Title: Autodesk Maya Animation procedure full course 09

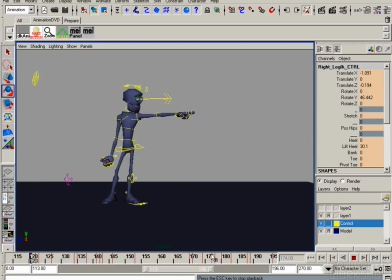For example, if you throw a ball, and the moment the ball
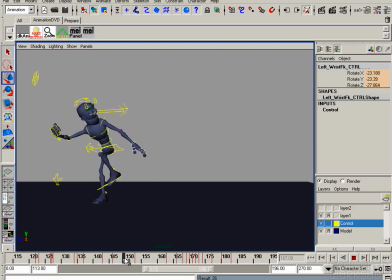is at his fastest point, it looks stretched. And the moment the ball hits a wall, maybe, then it gets squashed.
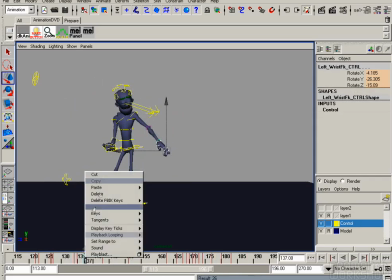So squash and stretch gives the illusion of weight,
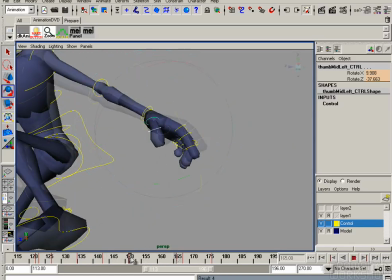or the texture of an object, or maybe speed. And it also gives the illusion of life.
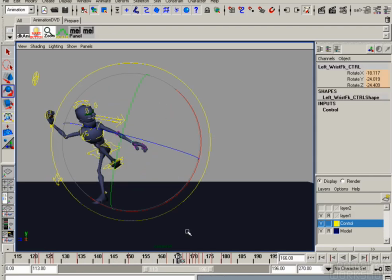And the hand should lead the movement here. So let's rotate it up, so it shows, so it's pointing into the direction where the movement is going. So it's almost like the hand is grabbing something.
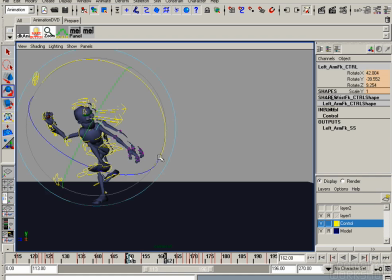Yeah, and the arm here, I don't like the movement, so let's change it. Yeah, it's a little bit better. So right now it has a rhythm. Up, down, wait, go. Up, down, wait, go. Yeah.
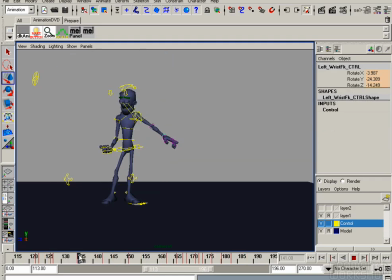And so let's put in an overlap onto the hand, so the whole movement looks smoother, because nothing stops and starts at the same time, so the hand is overlapping.
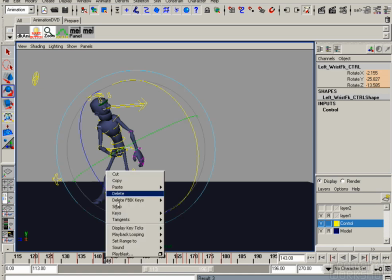So while the arm is going up already, the hand is going down. You see that?
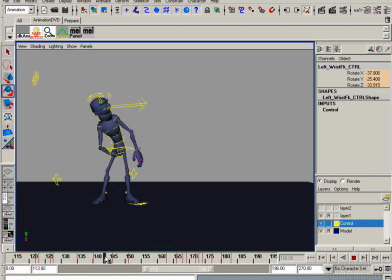It looks like a wave. It's good. Like that. And we had to do it, or basically we should do it on the fingers too, that the overlap is on all body parts. But for now, we don't do it.
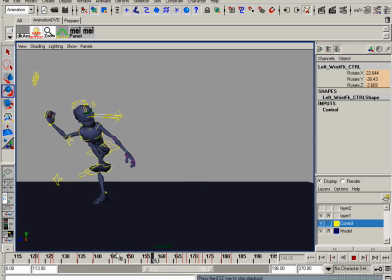We keep on animating. And at the end, if we have some more time, maybe we can do it. Alright. So now we do the same with the other hand.
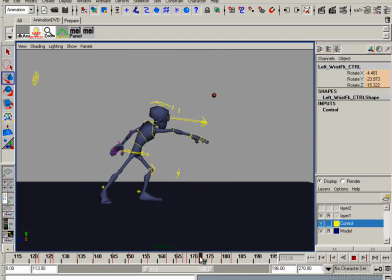This arm, we put in an overlap here. Yeah, we rotate the hand here. Get rid of some keys here.
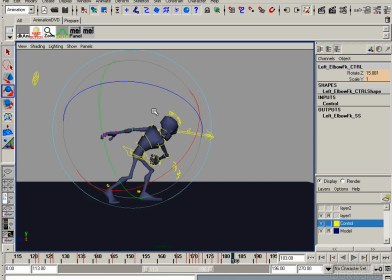It's the moving hold. Stretch it there more. And here we have the arc. And we can rotate the elbow which is the overlap for the elbow.
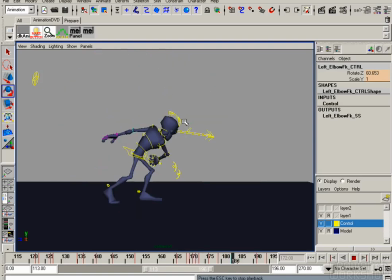Rotate it more, yeah. Good. Okay, so now let's put an overlap onto the hand here.
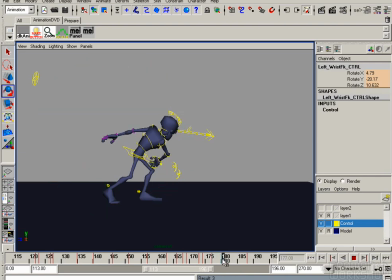Should overlap here too. Exactly, rotate it. Now there's something weird is going on, so let's get rid of that key. And we do the same here. So just put on the overlaps onto the hand and arms.
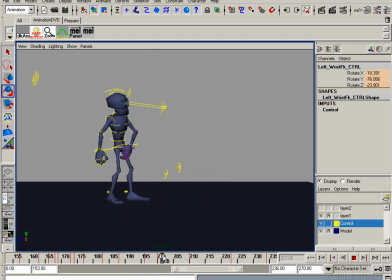So the whole movement straight away looks much smoother. And it feels more alive, not wooden. And we do the same with the other hand.
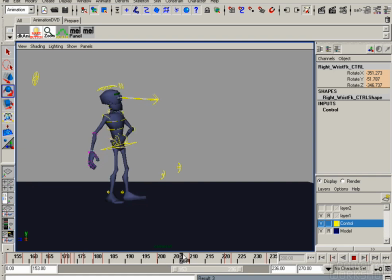The elbow leads and the hand is dragging behind, is overlapping.
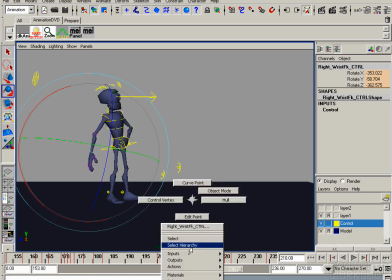Here should go the opposite way.
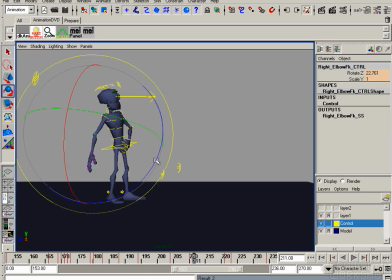And the elbow too, like this.